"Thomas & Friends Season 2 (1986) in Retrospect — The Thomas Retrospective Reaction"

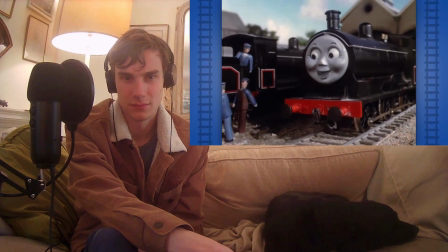[16:40]
Her reason being, the story had very little action and was too confusing. Which honestly, I totally get.
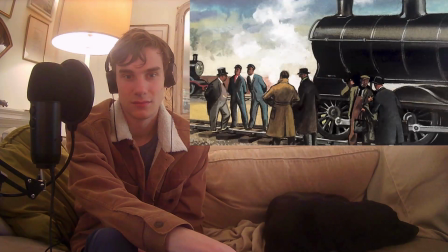[16:48]
That story in particular is a total mess, involving a plot where Donald and Douglas switch their tenders to confuse their identities.
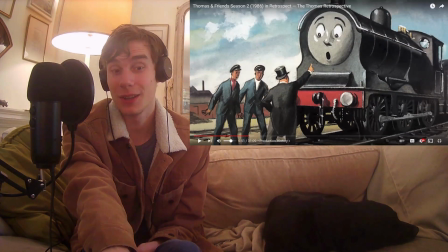[16:55]
What were they trying to accomplish? Like, what were they trying to accomplish? Like, they just...
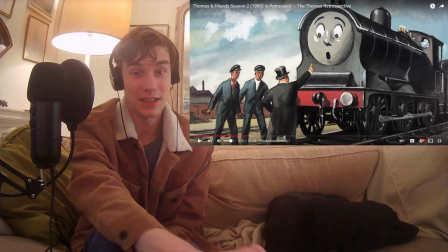[17:00]
Like, they just switched tenders and hoped the fire controller never finds out.
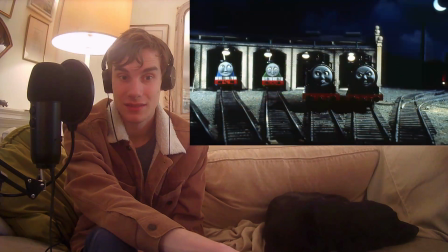[17:05]
The episode is very unique for the series, though, as it got far enough in production to actually have the majority of it filmed.
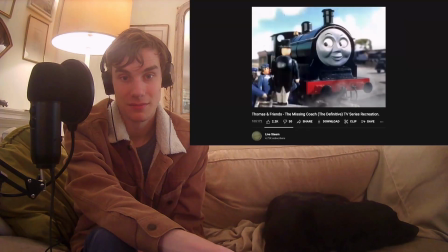[17:11]
Photos of the completed scenes have surfaced online, and many fans have attempted to reconstruct the episode with the sources available.
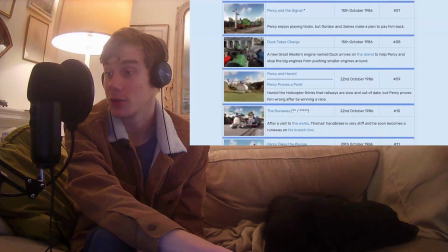[17:18]
There has been much speculation of what episode replaced the missing coach in the lineup.
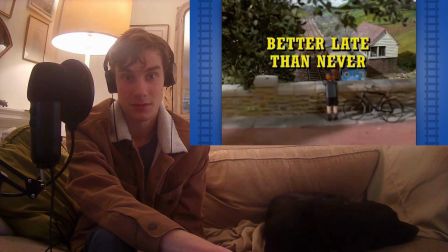[17:24]
I believe the current consensus is that, Better Late Than Ever was the replacement episode. I think it was actually...
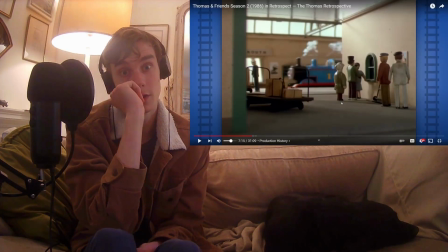[17:30]
Some people have said it was Thomas, Percy, and the Coal. It was something from Tank Engine Thomas again.
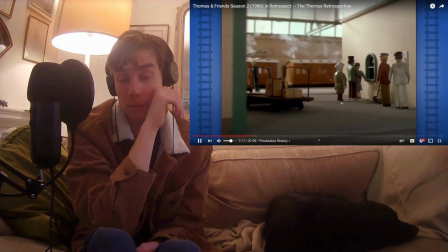[17:36]
They replaced it. No, not Tank Engine Thomas again. More about Thomas and Thomas.
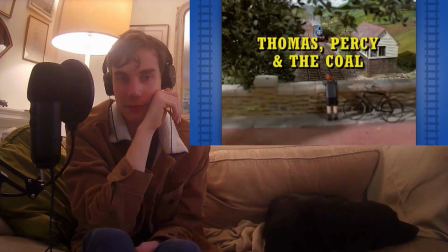[17:40]
Production ended in 1986. I don't care, okay. And the season premiered on September 24th with the episode Thomas, Percy, and the Coal.
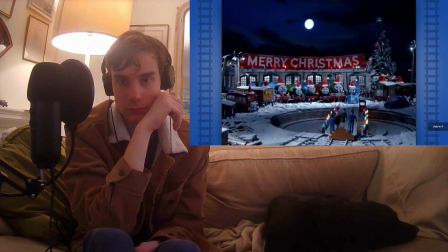[17:48]
Almost two years since the season one finale. Ads.
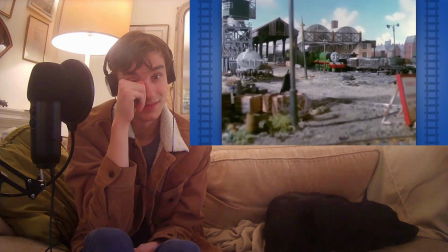[17:55]
Sorry. Season 2 has the reputation among fans of being the gritty season.
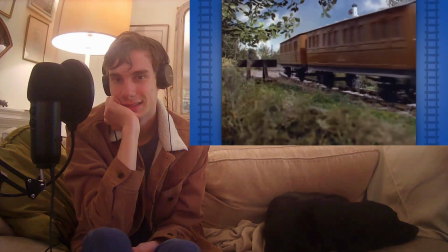[18:03]
Like, of the classic seasons, I'd say the general reputations are that Season 1 is the slower one,
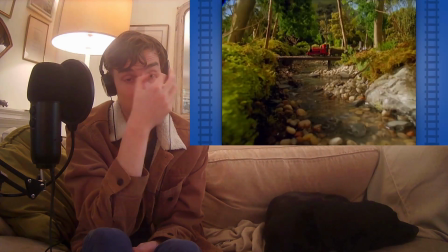[18:09]
Season 3 is the adventurous one, Season 4 is the comfy one, Season 5 is the cinematic one,
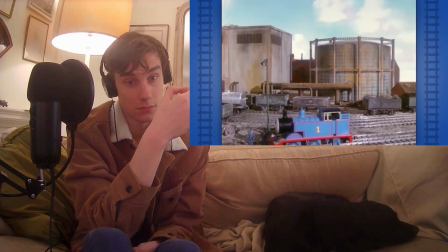[18:16]
and Season 2 is the gritty one. And there's good reason for that. I can see that.
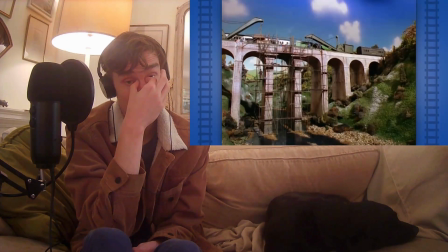[18:21]
Season 2 was a lot more workmanlike than Season 1, both in its presentation... It's got a real industrial feel to it.
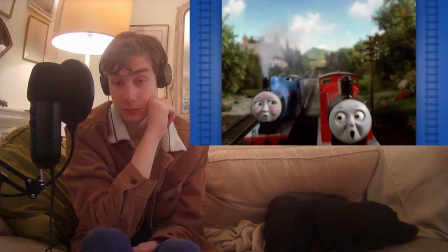[18:27]
It's set design, and how it was filmed. Allow me to explain. Let's first talk about the camera work.
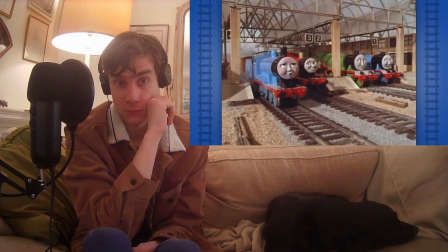[18:33]
Going straight from season 1 to 2, the biggest new innovation of the show visually is how much they play with how they use the camera.
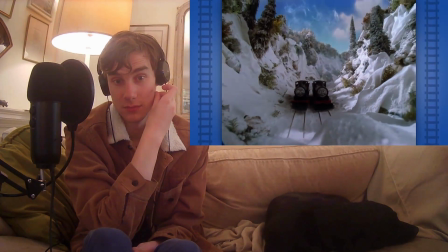[18:41]
There is so much more movement with it this year, with an abundance of panning and zooming and tracking shots.
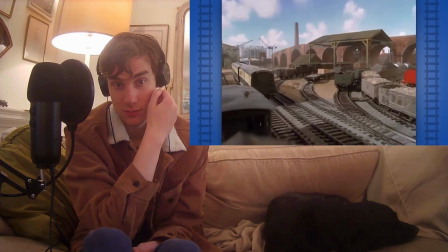[18:48]
And when I say an abundance, I mean literally almost every single episode has an impressive moving camera shot.
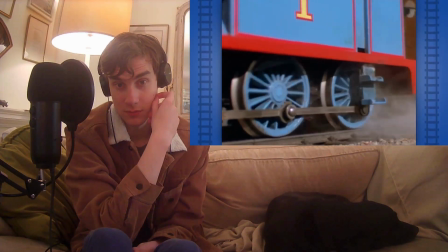[18:56]
Some have several. The only episode to not feature a moving shot in any regard is The Runaway.
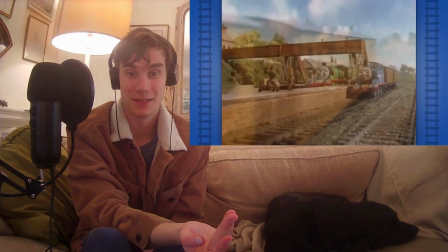[19:04]
That's literally the only one. I checked. In fact, let's count them.
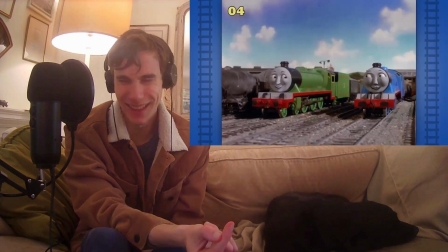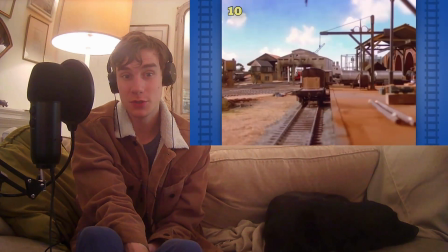[19:18]
I can't tell if this is a fault or if it's a good thing.
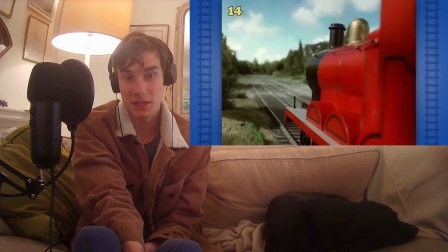[19:23]
I think it's a good thing to be honest.
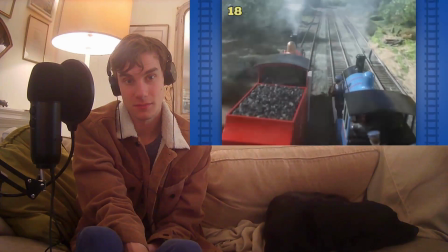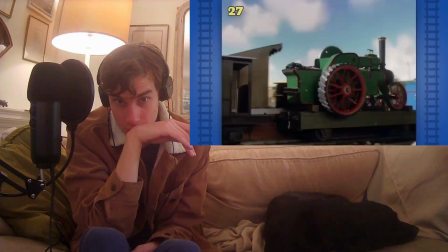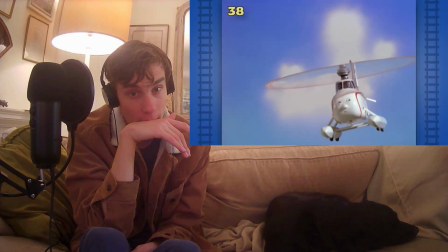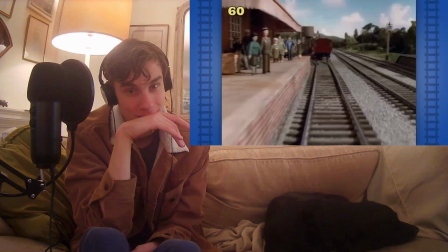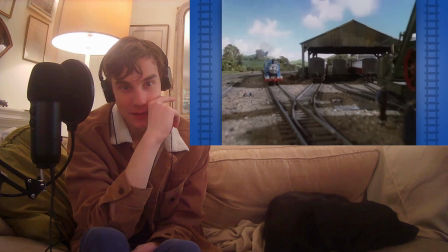[19:58]
I think you all get the picture at this point. Season 2 LOVED moving the camera around.
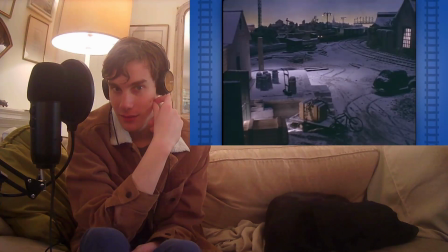[20:04]
You won't get many shots like this in Season 2, where the camera has to be in this exact spot so the details added in the foreground are visible.
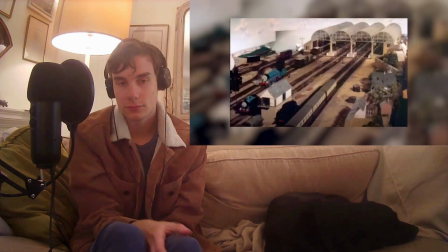[20:13]
Let's keep in mind that Season 1 was filmed in a small studio, in what was no bigger than an average household garage,
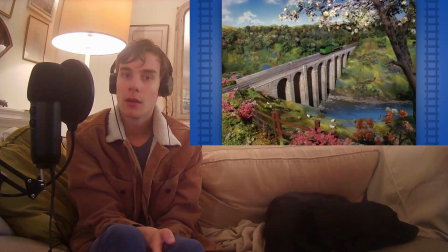[20:20]
and that would have played a big factor in the decision to keep the camera static for most of that season.
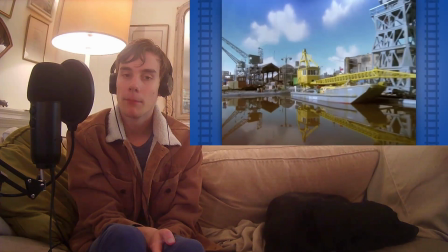[20:25]
They couldn't do impressive panning shots across the set because there wasn't much of a set to begin with.
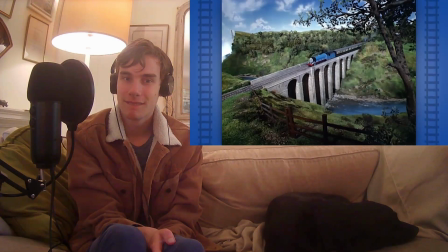[20:31]
If the camera panned over a few inches, the set's edge would be revealed.
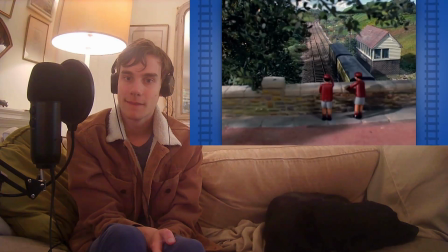[20:35]
They were more constrained with what they could actually do with the camera, and those limitations aided that season's aesthetic.